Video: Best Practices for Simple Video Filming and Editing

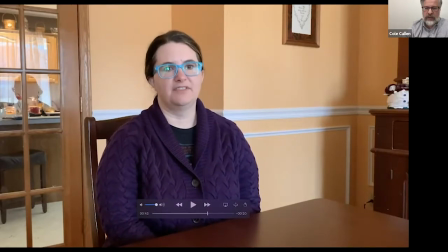28:47 What a transition is in editing is these fun things that go from image to image.
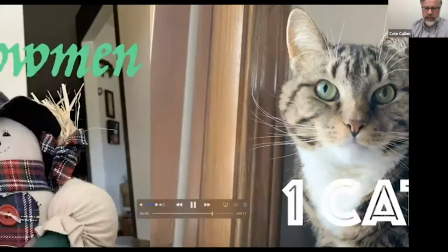28:54 One, cat. Like that slide. Two, snowmen.
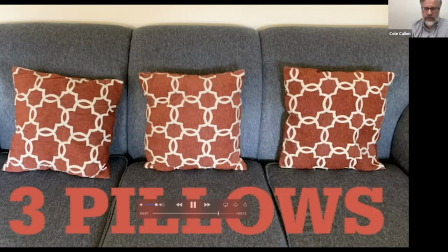28:58 And a page turn. Three, pillows. And a four box thing.
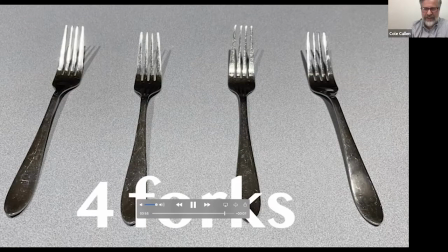29:04 Four, forks. And a flippy dippy thing.
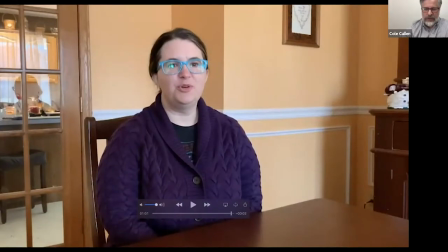29:08 I don't know what that thing's called. Good work.
Now, when we talk about distractions,
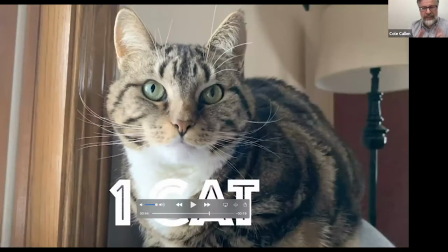29:15 sometimes these transitions, like people, a trick that new editors love to do is use really what they think is cool transitions, but oftentimes they're not. Now, if this is video, if you're showing this to a, I don't know, elementary, maybe up to third, fourth, fifth grade,
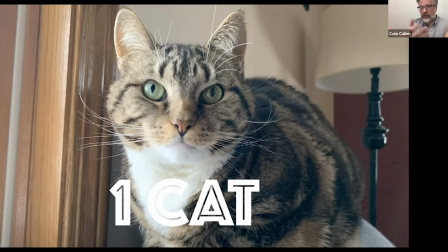29:35 they're fun, they're transitions. They're, you know, they're kind of cool. They're kind of, there's an energy there. There's a youthful energy there. But if you show this to juniors, seniors in high school, I don't know,
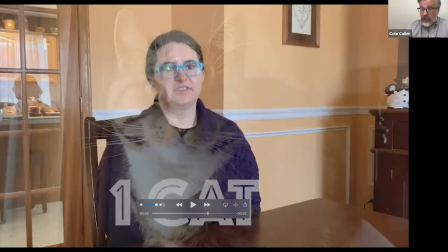29:51 it's a little too goofy, if you ask me. We also changed the fonts through here.
One.
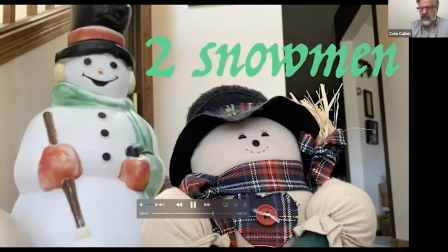29:58 Again, depending on your audience, different fonts might be fun or appropriate.
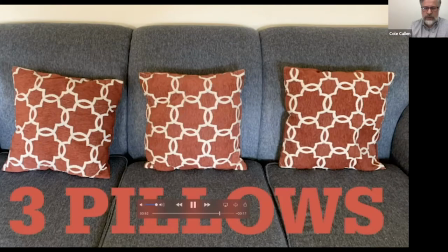30:04 Three. Pillows. Four.
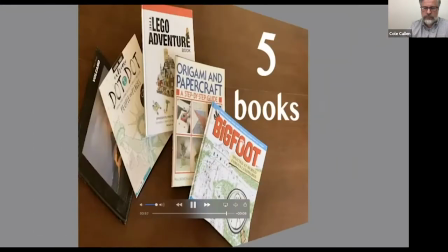30:09 Forks. Five. Books.
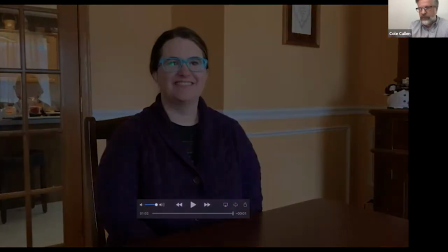30:14 Good work.
Just different variety with the tools that are already explained. Next thing I want to show you is a different project featuring a much less attractive person.
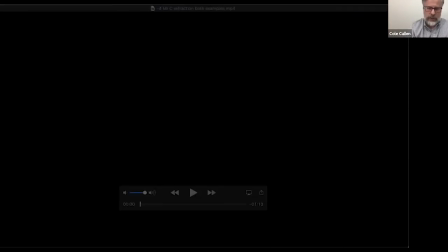30:35 This is an example of, you saw it early, you saw bits of this in the first video. Well, let me play it for you, then we'll talk about it.